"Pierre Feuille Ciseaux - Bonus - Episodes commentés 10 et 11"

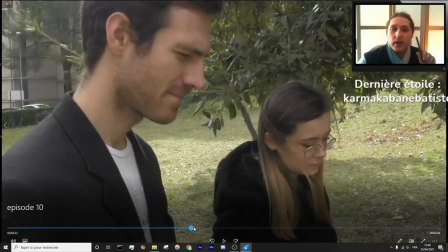8:19 » Faut savoir aussi que je trouvais ça sympa dans l'idée qu'il ne portait pas ses lunettes au moment de l'enterrement,
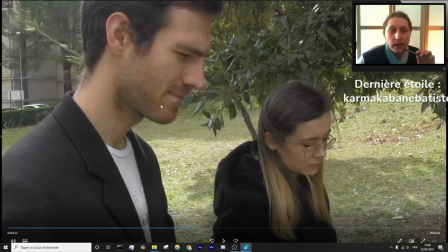8:25 comme s'il regarde la vérité en face, tu vois, c'est un moment d'émotion, il a pas ses lunettes. Il avait proposé de faire une blague quand il se frappait le torse, mais j'étais contre,
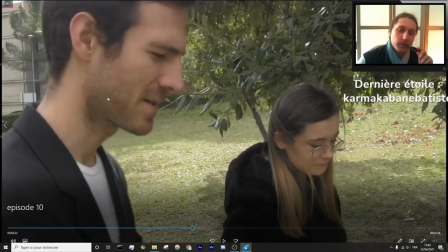8:33 je disais que si jamais il faisait des blagues sur un moment qui est censé être sérieux, ce serait plus drôle,
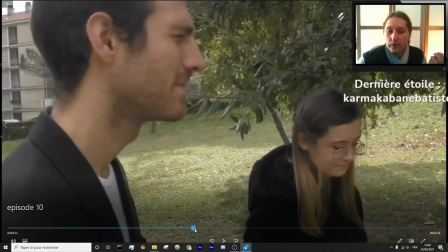8:38 ce serait de l'irrespect, tu vois, parce que c'est quelqu'un qui est censé lui être proche. Enfin bref, donc voilà, là c'est le moment où j'avais plein d'anecdotes sur une scène assez courte.
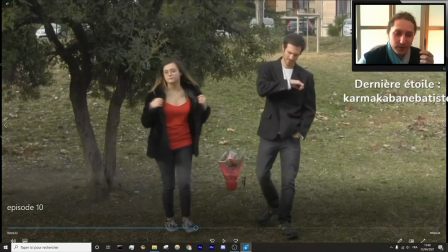8:46 Mais donc on va mettre la suite.
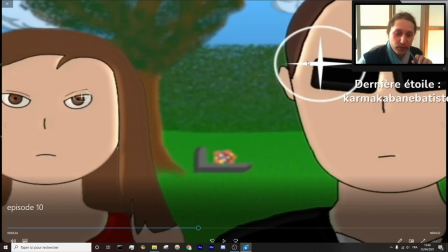8:53 J'aime bien là, cet effet qu'on va revoir une trentaine de fois sur le dessin animé. On peut s'amuser à les compter si vous voulez, mais j'ai passé beaucoup de temps.
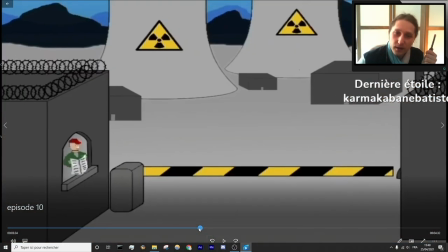9:01 Dites-vous que chaque plan comme ça, qui dure 4 mini-temps, on va dire,
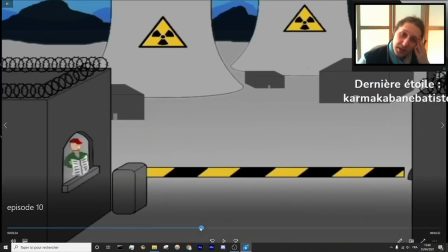9:07 enfin c'est 4, je sais pas comment on dit, chaque plan comme ça, ça m'a pris entre 4 et 8 heures.
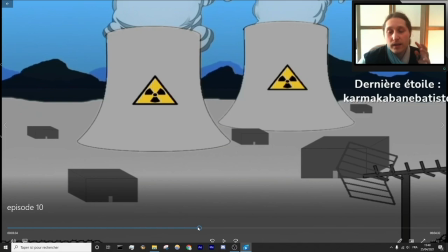9:13 Ça dépend des plans en question. Et donc, globalement, le dessin animé dans son ensemble, il m'a pris un petit peu moins de 1000 heures.
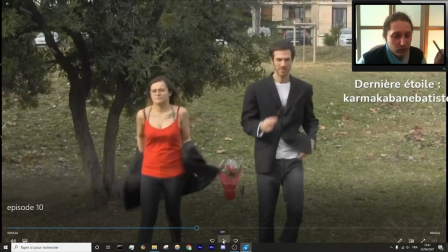9:20 Je dirais entre 800 et 1000 heures à peu près. Voilà. Je vais pas tout détailler sur le dessin animé parce que je crois que j'en ai déjà pas mal parlé dans une vidéo qui... comment faire de l'animation. Je vais mettre l'affiche là en haut à droite. Sur ma tronche, ouais. Mais je vais peut-être m'arrêter sur 2-3 trucs.
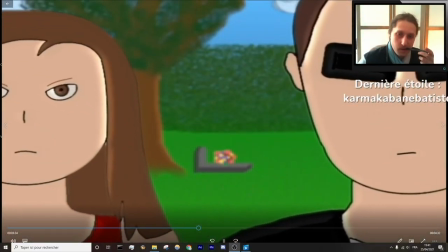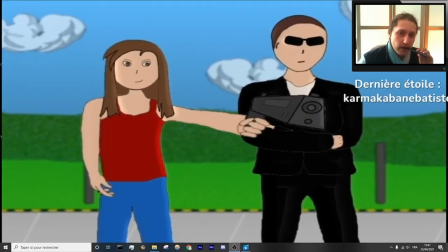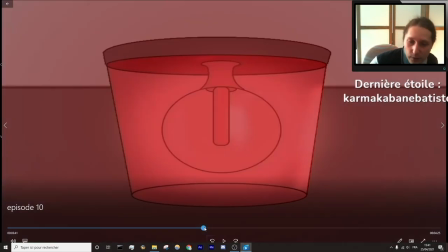9:46 Non, je peux pas m'arrêter sur 2-3 trucs, en fait j'ai un millier de trucs à dire. Mais c'est pas grave, on va les dire du coup.
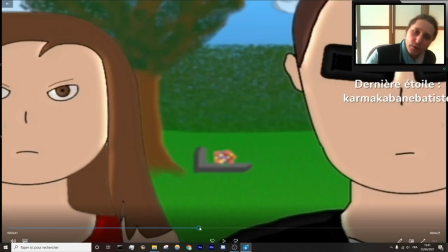9:53 Juste, je vais vous le mettre une première fois, comme ça vous en profiterez pleinement. Et parce que moi je trouve qu'on l'a jamais trop assez regardé. Et après je m'arrête sur chacun des trucs.